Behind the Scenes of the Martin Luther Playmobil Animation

This is the behind the scenes of the Martin Luther Playmobil animation. Polystyrene was used to make the sets.
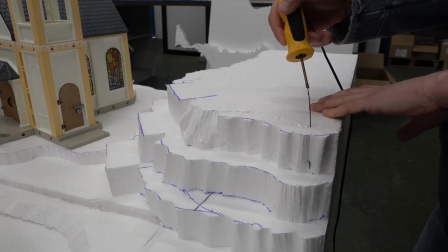(0:06)
The polystyrene is easy to cut with a hot wire cutter. You can shape it into objects like mountains and bridges.
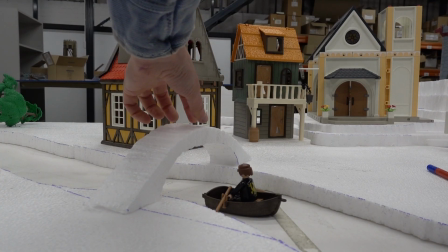(0:13)
After the basic layout is made from polystyrene and glued down to the base,
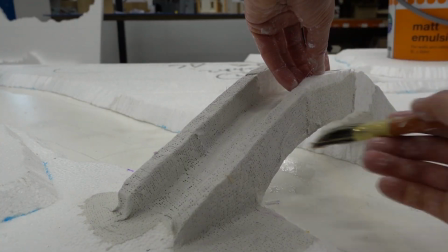(0:16)
then plaster bandage is used to hold the polystyrene together and to give the landscape a more realistic look.
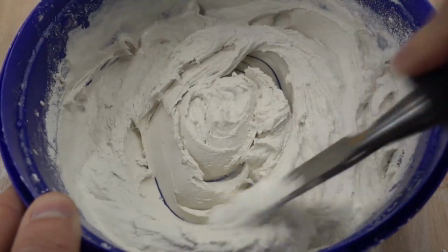(0:24)
When the plaster is set, polyfilla is then used to cover over the holes in the bandage.
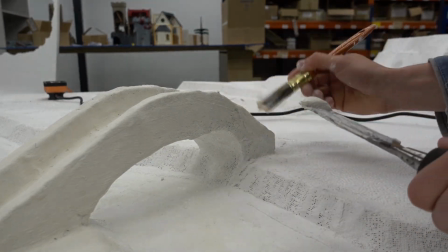(0:29)
This can then be sanded down later. Then it's a matter of painting the sets.
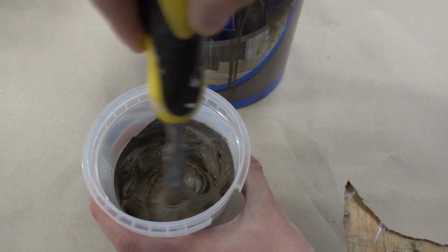(0:34)
It's worth adding sand into the paint to give a more realistic texture.
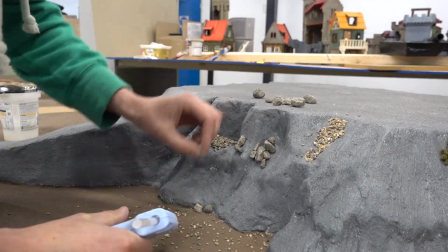(0:41)
And then, when it's dry, add things like stones or fake grass. The animation stage has curved edges.
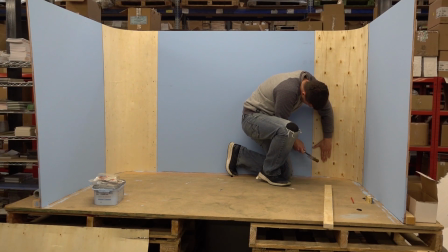(0:49)
This is because a photo of a corner would show shadows badly, but instead if you have a curve at the back,
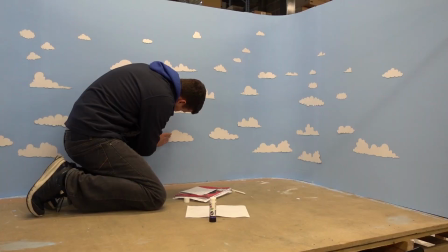(0:55)
then the sky will look more realistic in photos because it's harder to notice the curved corner.
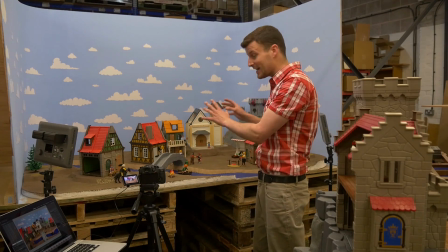(1:01)
This is the animation stage behind me. What I do is set up the characters just how I want them, the camera and the lights,
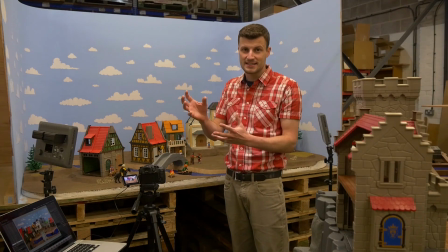(1:08)
take a test photo and maybe change some of the settings in the lights or the camera. But when I'm happy with it, I'll take some glue
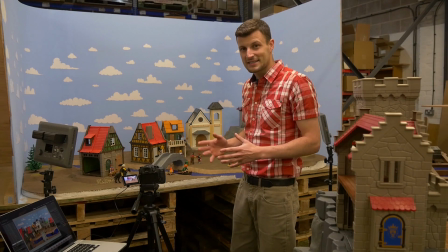(1:17)
objects down to the set that I don't want to move, and then it's a case of taking the first photo, making small minute adjustments,
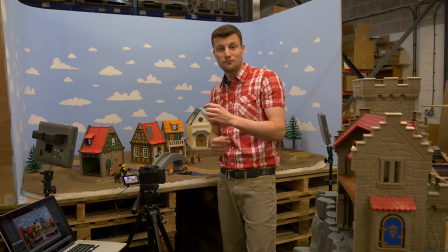(1:27)
taking another photo and then redoing that process over and over again.
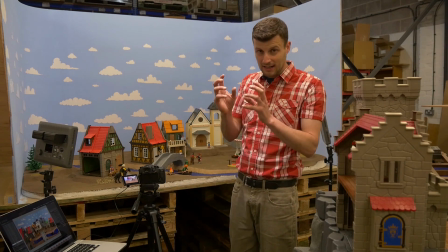(1:32)
Typically for a 3 to 5 second clip I'll have taken between 80 to 100 photos,
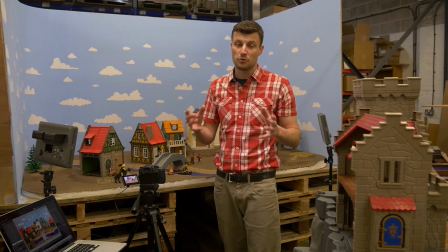(1:38)
and for the whole 4-minute animation you're watching through over 4,000 photos.
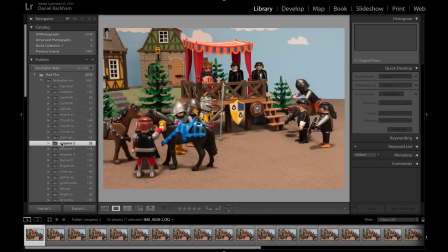(1:42)
Here's some examples of the individual photos. This is a program called Lightroom.
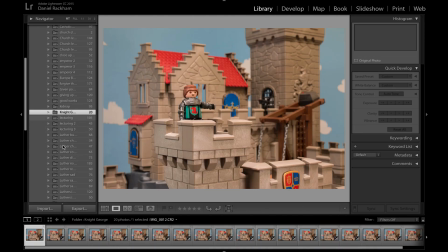(1:47)
This is where I collect together all of the photos from the different scenes.
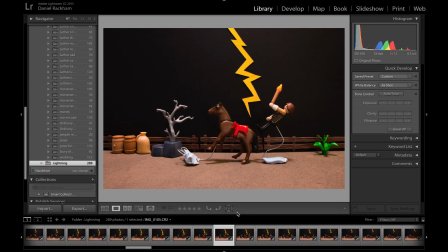(1:53)
Here's the Thunderstorm Scene where Luther's horse runs away and he's scared that he's going to get struck by lightning. This is one of the photos. As I click through, you can see how the characters move a small fraction each time.
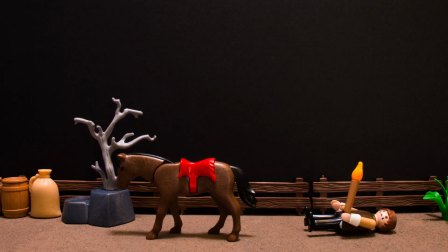(2:05)
Then, when it's played through, it gives the illusion of motion.
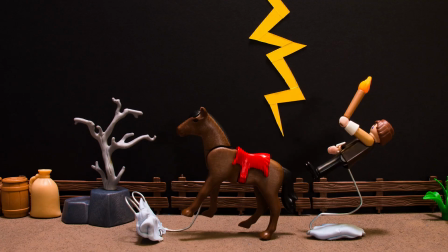(2:09)
Now the obvious problem with this clip is that you can see the rig, the wire and the blue tack that was used to hold the horse and Luther up in the air.
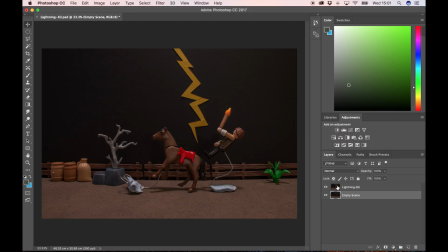(2:17)
So to get rid of these, I head into another program, Photoshop. Here I've got 2 layers. The top layer is the photo that I took with the rig in. The bottom layer is another photo of the scene without any characters, but with the exact same lighting and the same camera settings.
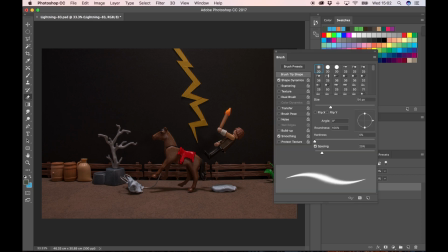(2:32)
Then I use the erase tool, set the brush to an appropriate size, then in the top layer, rub out any part where the rig is visible. As I do that, the image from the photo below comes through to replace the rig.
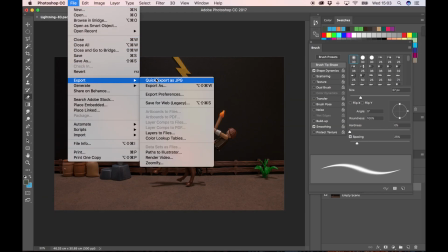(2:45)
When I'm happy with the photo, export it as a JPEG and then move on to the next image. It's pretty slow work.
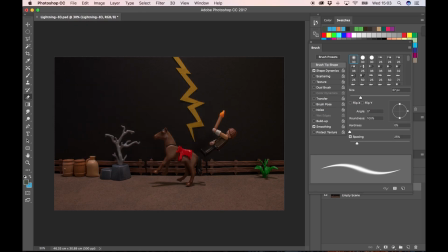(2:50)
And the finished clip looks like this.
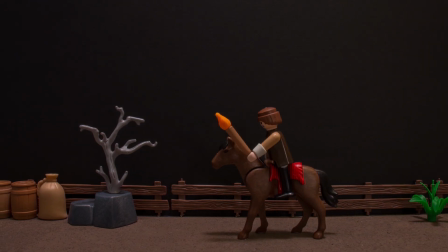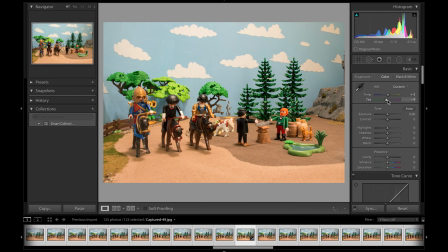(2:59)
Once the individual photos are graded and coloured, they're exported as JPEGs and then imported into Premiere Pro, which is a video editing software.
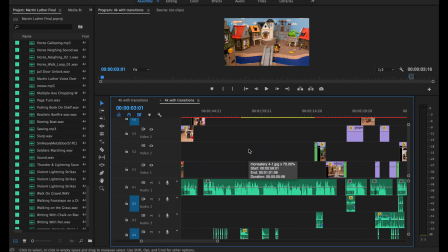(3:09)
And this is what the timeline for the finished video looks like. Here's the different visual clips that build up the animation.
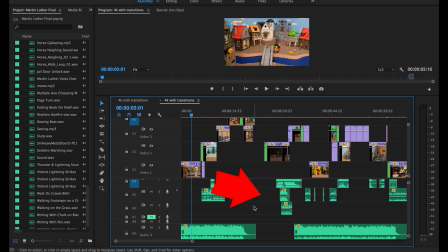(3:16)
And here's the sound effects, things like horses galloping or the sound of water. And also, this is the music.
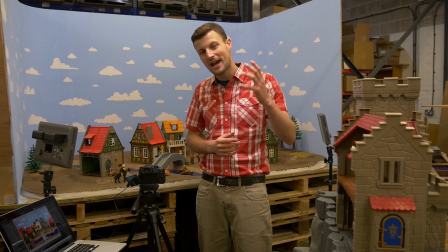(3:23)
That's some of how the video was put together. Now our hope from making this Martin Luther animation is that people would get excited about the same things that gripped Luther from the Bible,
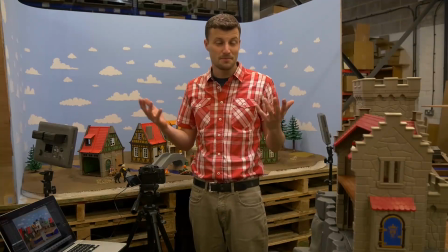(3:33)
and that they'd see that the gospel impacts lives today. So please do share the animation with friends and neighbours and colleagues, and if you'd like to, show it in your church or children's group or youth group or at school. It can be downloaded free from gochattervideos.com.